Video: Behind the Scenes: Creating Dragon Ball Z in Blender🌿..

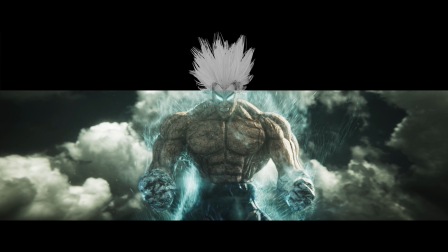Okay, so in this video I will show you how I make this scene with the help of Blender.
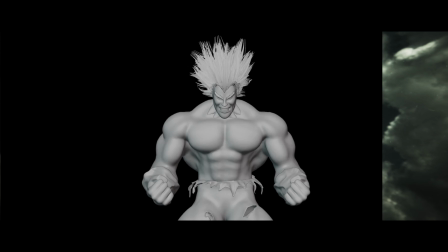So I will just show you what I did for this shot and what type of stuff I did to make this thing look like that.
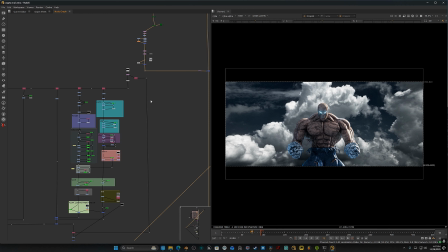So if I show you the default render that I got from Blender, it will look something like this.
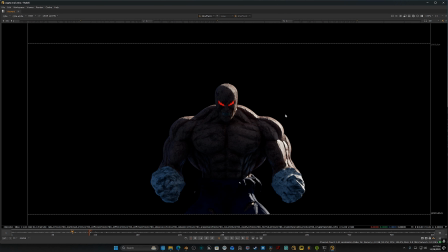Okay, yeah, this is the raw render. So you can see there, this is kind of completely black if I increase the intensity.
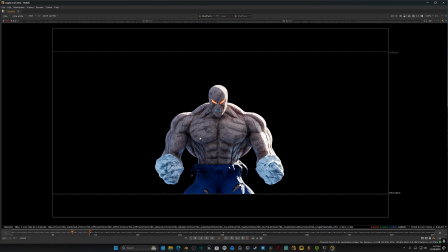So I just put a HDRI there, just try to get this type of edge light, and that's it. And the model, you can find some online models also.
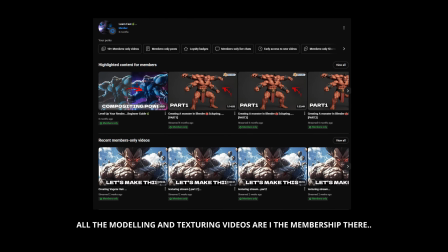And if you want to know how I make this thing, you can check out the live streams on the membership section.
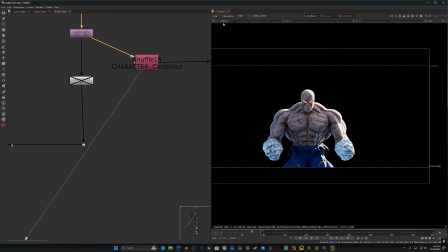So yeah, after this is the raw render from the Blender. Basically, I render all the passes.
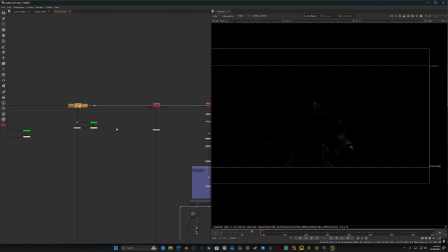You don't have to do this. It's not, I would say, necessary. But in production or in real life, when you do any kind of job, then you have to do this,
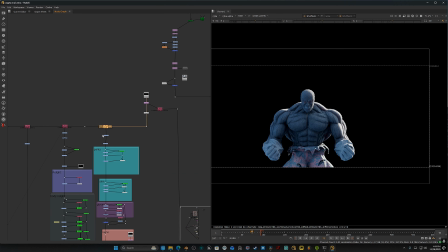because in production also, you will get all this type of passes and you have to combine them and you have to do all this thing.
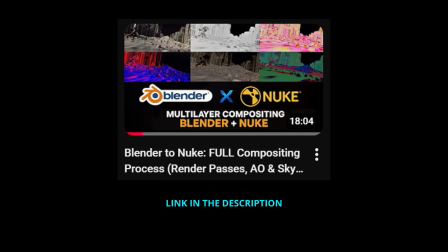So it's better you learn now. So if you want to learn this, I already made a video on the thing also.
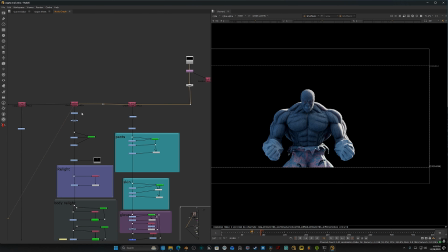You can watch this video. So yeah, so in this one I just split up everything, the diffuse, color, indirect, and everything.
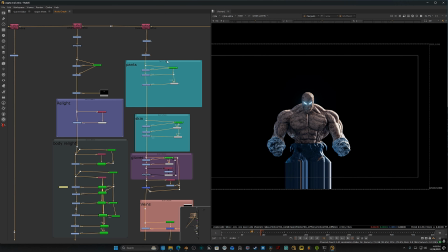Then I individually control all the parameters. So for example, by default the pant was something like this.
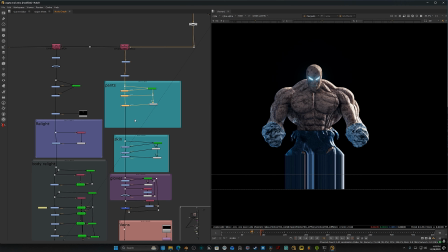The color of the pant is kind of this. If I just enable the pants option, now this thing looks very good because of the color and everything.
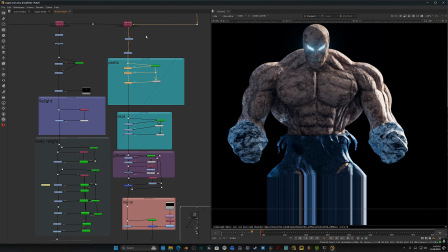Before it was too saturated like this, it was not looking good. So yeah, basically that's the advantage of having this type of diffuse, color, indirect, and all those fastest things.
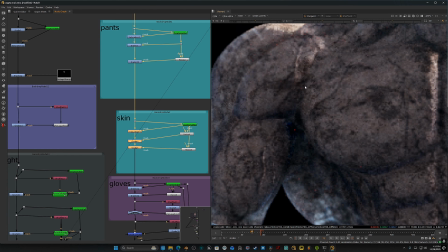Then I just did some skin correction. You can see I'm adding more details in the skins, in the whole body.
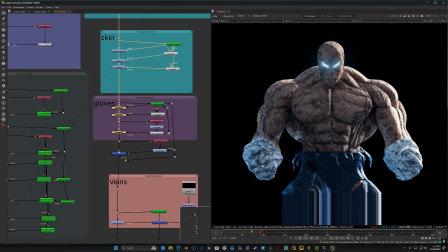Similarly with the gloves also, you can see there the gloves are kind of very white.
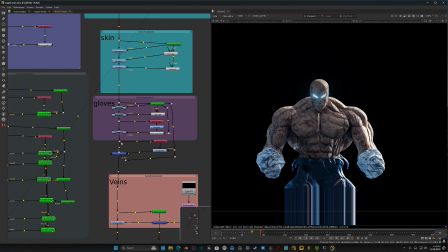I just reduced the intensity of that. I think I just messed up something. Yeah, it was off.
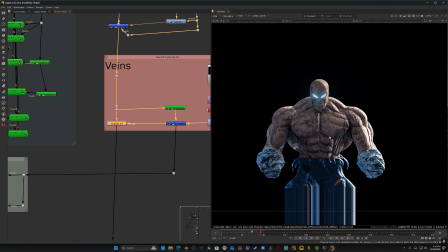Okay, so then we have the veins one. I just pop out some veins.
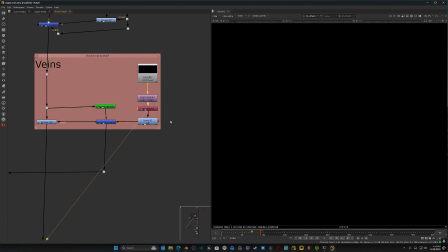So the trick of this thing is I'm using a EXR file. If you see this shuffle note, I don't know why this is not visible.
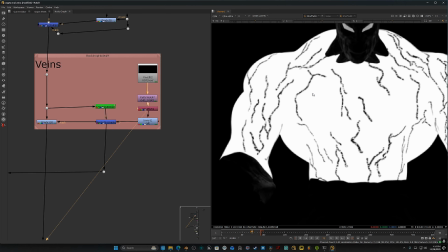Yeah, so you can see there I'm using the alpha channels. When you do the texturing in your Blender thing, you can just render your viewport.
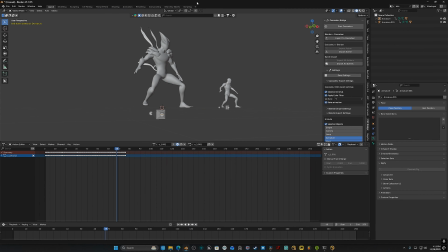You just have to click on the viewport render option. If I just show you my viewport thing, oh, this is, so if you just go and click on this one, view option, and if you click on the viewport render animation, it will just render the that thing,
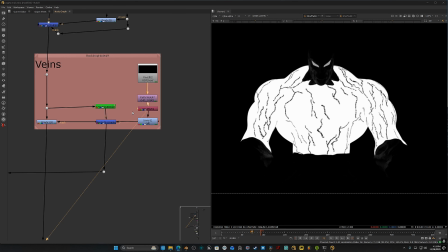and you just have to render this thing with your black and white texture, and then you can use this thing as a mask in your main render.
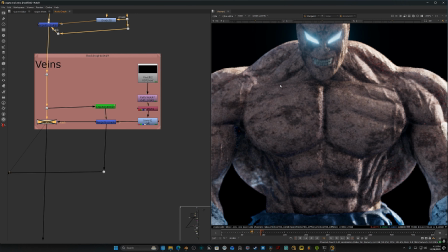So if I just enable and disable this, you can see we have the veins. So yeah, similarly I did everything.
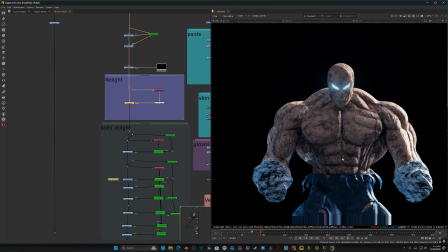I did some relighting.
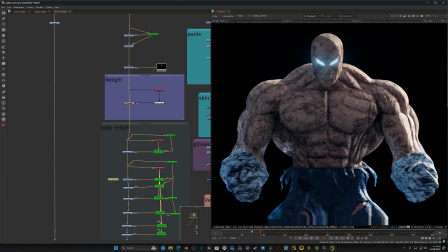You can see we have this type of relight thing, just to pop out the edges more.
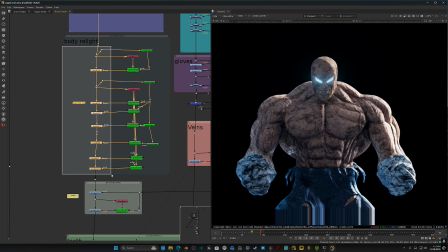And then similarly I did all the changes for the body. So if I disable everything, you can see this is looking something like that.
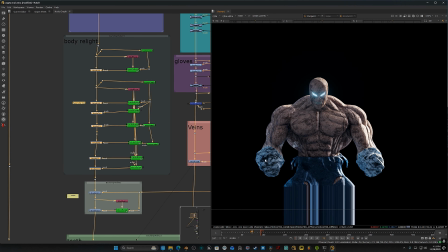So I'm just trying to add more and more detail so that it can define the edges, the muscles, and everything.
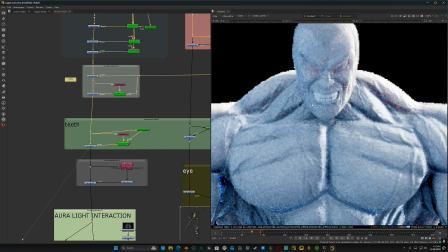Then we have the teeth. This one is the teeth one. Before it was too bright.
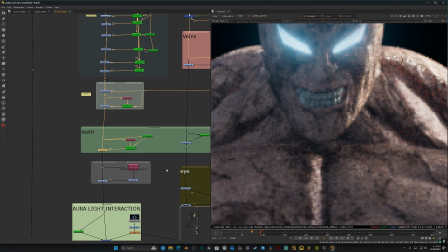I just did some minor adjustment. It was not that much.
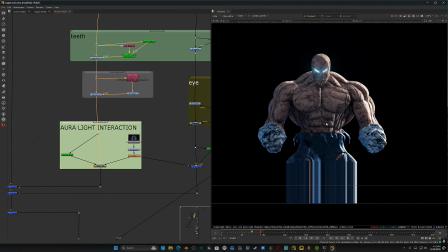Then we have this aura light interaction. So by default, I was not doing the aura thing in Blender. I was using some other software. So because of that, I have to render that thing separately from that software.
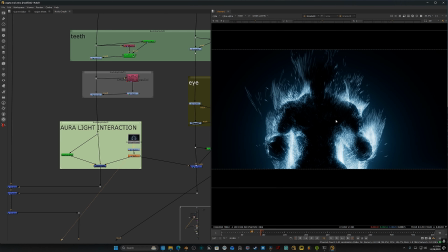So this is the render that I got from that thing. Not actually this one. It was,
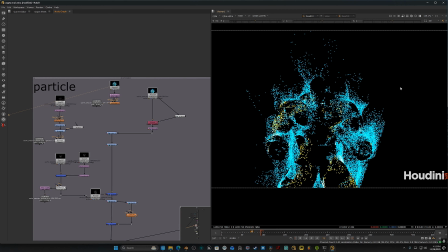I think this one. So this is the raw render that I got from that Houdini software.
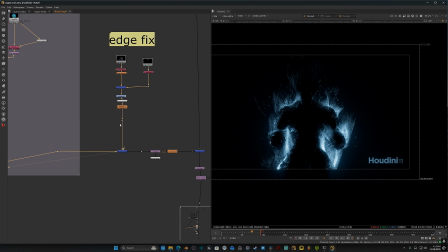And then I convert this thing to this look with the grade node and those type of things.
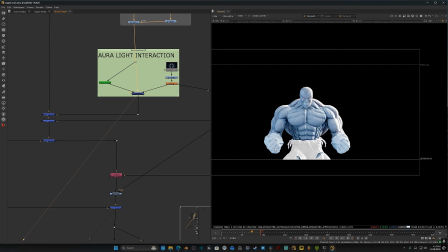And then I'm merging this thing on top of the main pass. If I enable this, you can see we are having that light interaction.
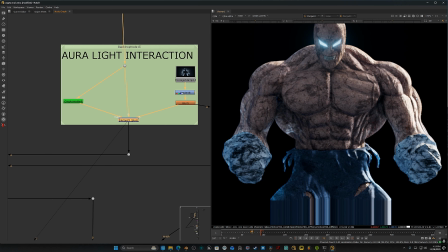Because if I just put the stuff directly into this one, then it will not gonna look great, because in real life you will have this type of interaction if there is some sort of aura or any kind of light source.
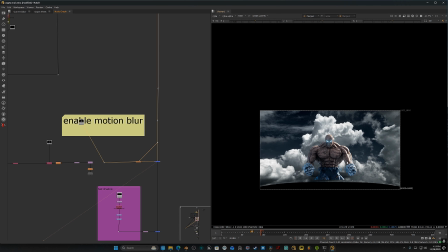So yeah, after that I just merged this thing to my background. This is my sky texture.
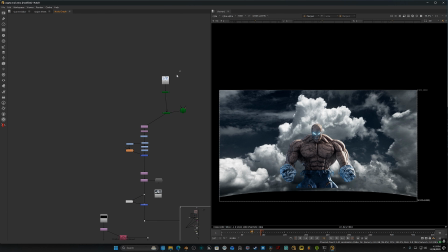You can download anything.